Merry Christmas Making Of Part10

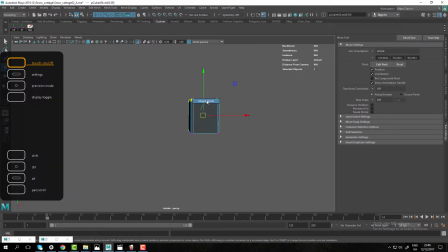So that's why I went and I modified a lot of the parameters,
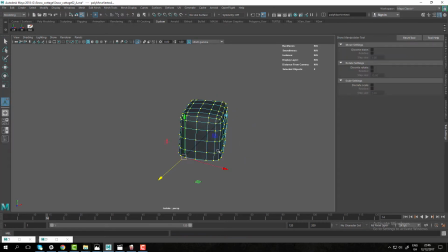a lot of the edges on the corners of the snow,
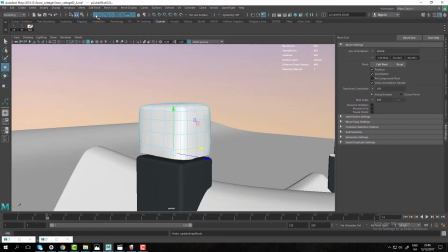so I can make it look a bit softer and a bit more snow-like.
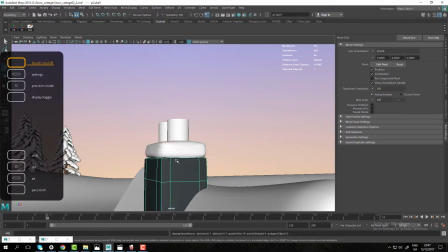And then I noticed that I forgot to include snow on some of the places like the chimney,
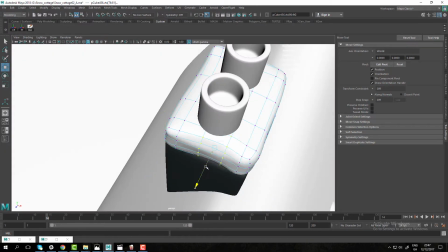so I'm doing that, and in a second here I'm gonna export the bricks, and I'm gonna go in ZBrush,
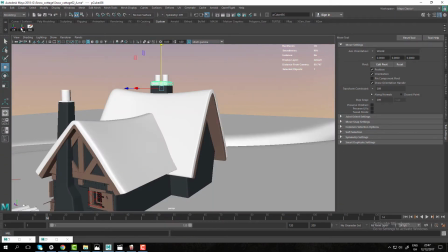and I'm gonna show you how I did the textures for that.
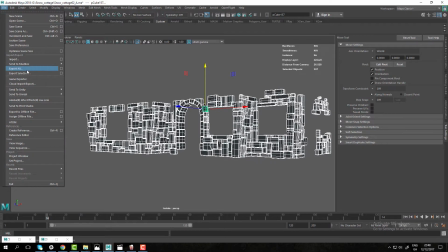It basically is the same technique that I talked about before from Seth Thompson.
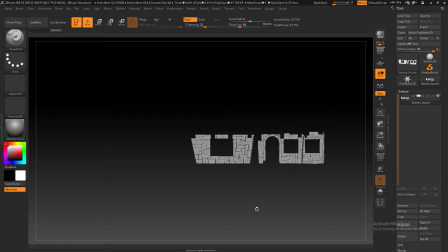I decided to do this one in ZBrush instead of Maya because it
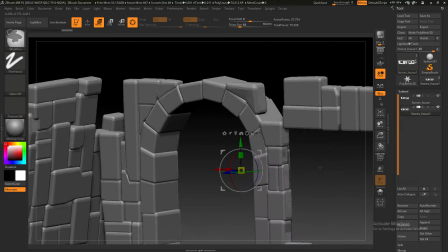because of the sculpting tools and Dynamesh and Decimation Master and that kind of stuff, it will allow me to be much more
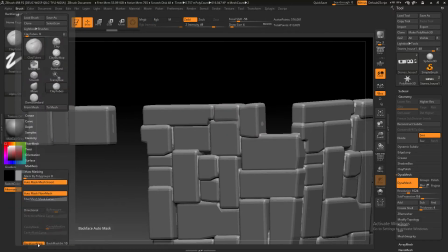precise and much faster, and it will give me more freedom. So basically what I did is I
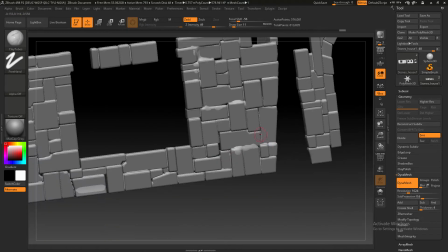just polygrouped all of the bricks into one single group, and then I duplicated them,
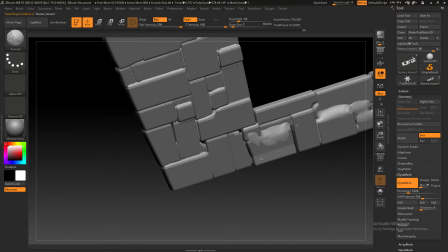moved them up, and then Dynameshed them together so they're one big wall of snow.
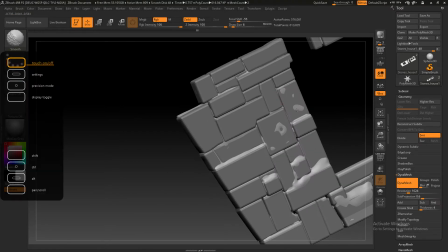And then using the sculpting brushes, I basically started thinking where the snow would pile up, how it would look like.
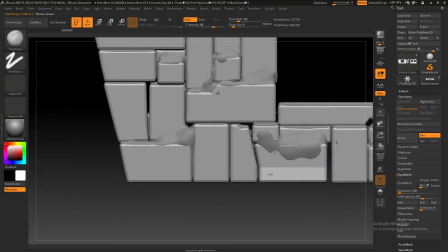I pulled up some references of snow on old houses and like
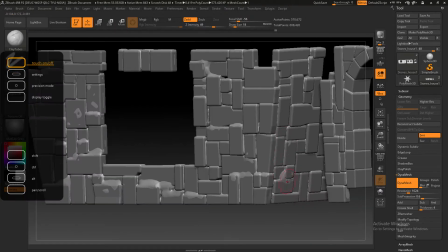old walls, old stone walls, like bridges and stuff like that.
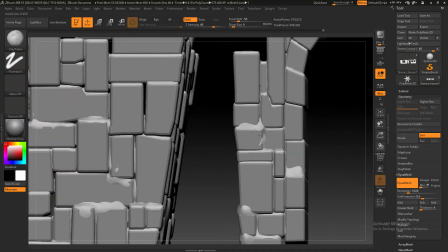And then I used that as a guide for my snow.
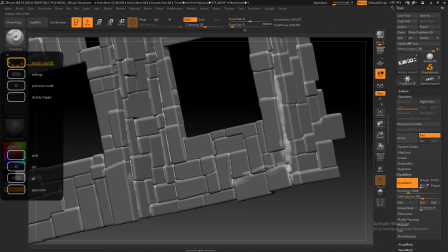And then you will notice in places where I have like the porch light and where I have
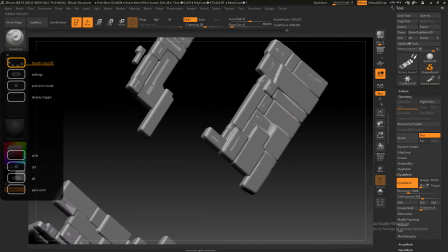like the trim above the door, I didn't do too much snow because chances are because
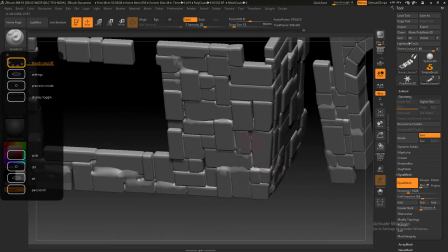the snow is being blocked by the trim is not gonna be heavily populated in those areas.
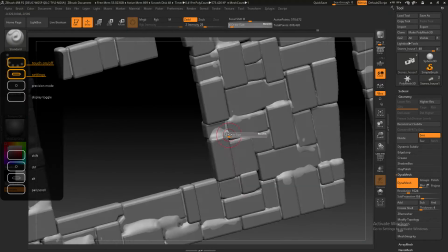So I'm just trying to keep in mind,
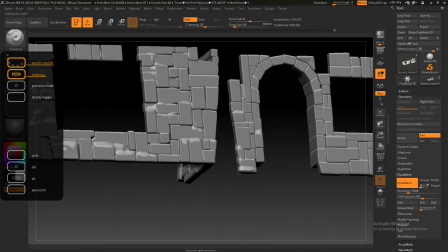the surroundings, what is visible from camera, as well as contact points.
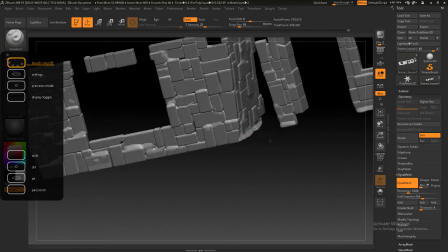As you can see at the moment, I am doing the contact point of the snow with the ground, which naturally will pile up a bit more.
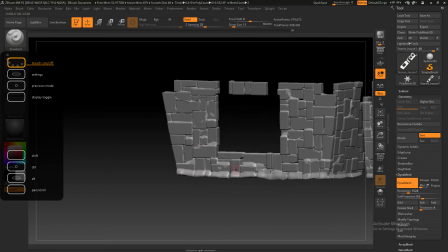This is pretty repetitive technique.
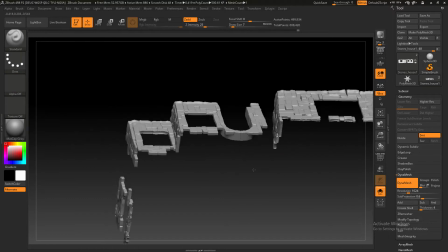It can be a little bit daunting from time to time because you just do the same thing over and over and over again,
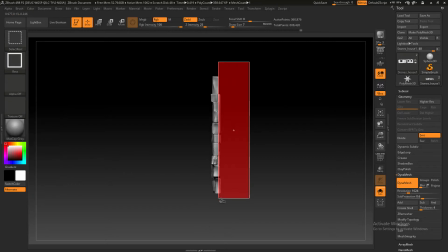but in the end it makes a huge difference.
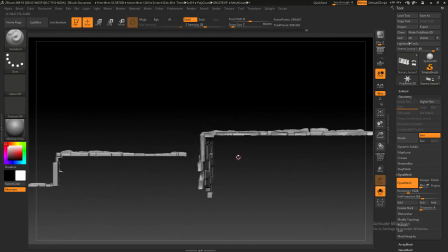So even if it takes time and it's such a small detail,
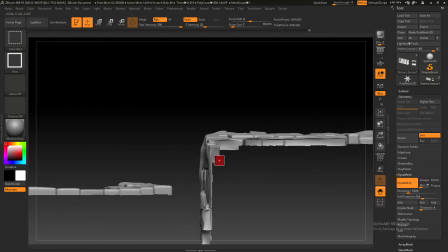I would highly advise you to go the extra mile and do this kind of stuff,
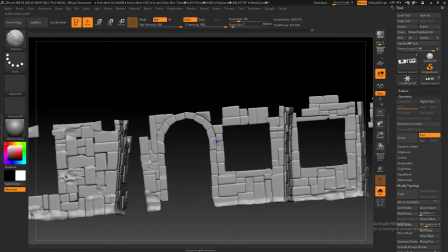because the right people will notice this in your renders,
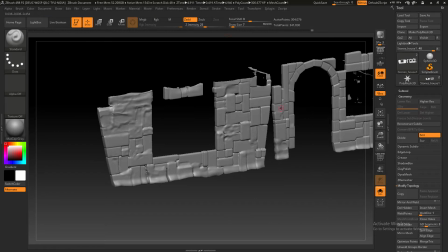and that is basically what you want.
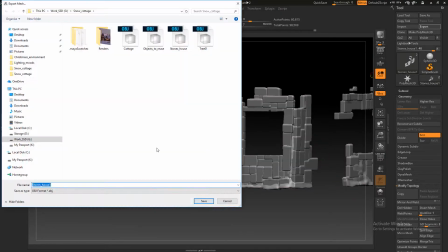Then after I was finished, what I did is I used the marking tools to hide
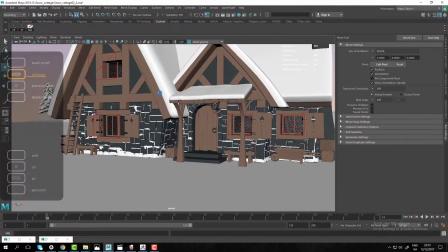the back part basically of the snow that is not visible,
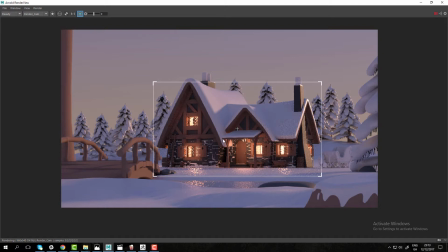and I imported it back to Maya just to test it out how it looks like,
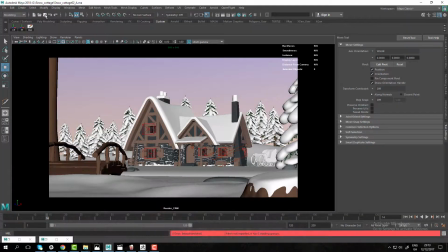and I'm really liking what I'm seeing.
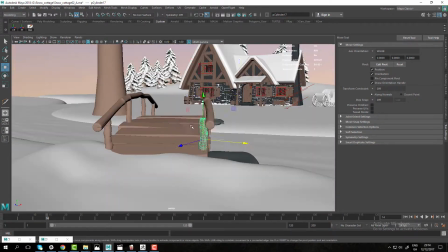So I decided to do the same thing for the bridge and go even more detailed, because the bridge is even closer to the camera.
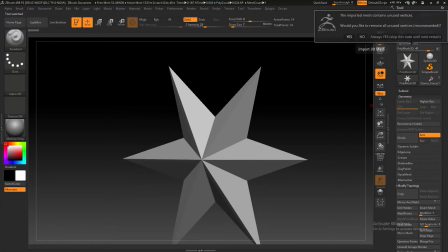So I'm gonna be even more careful with that.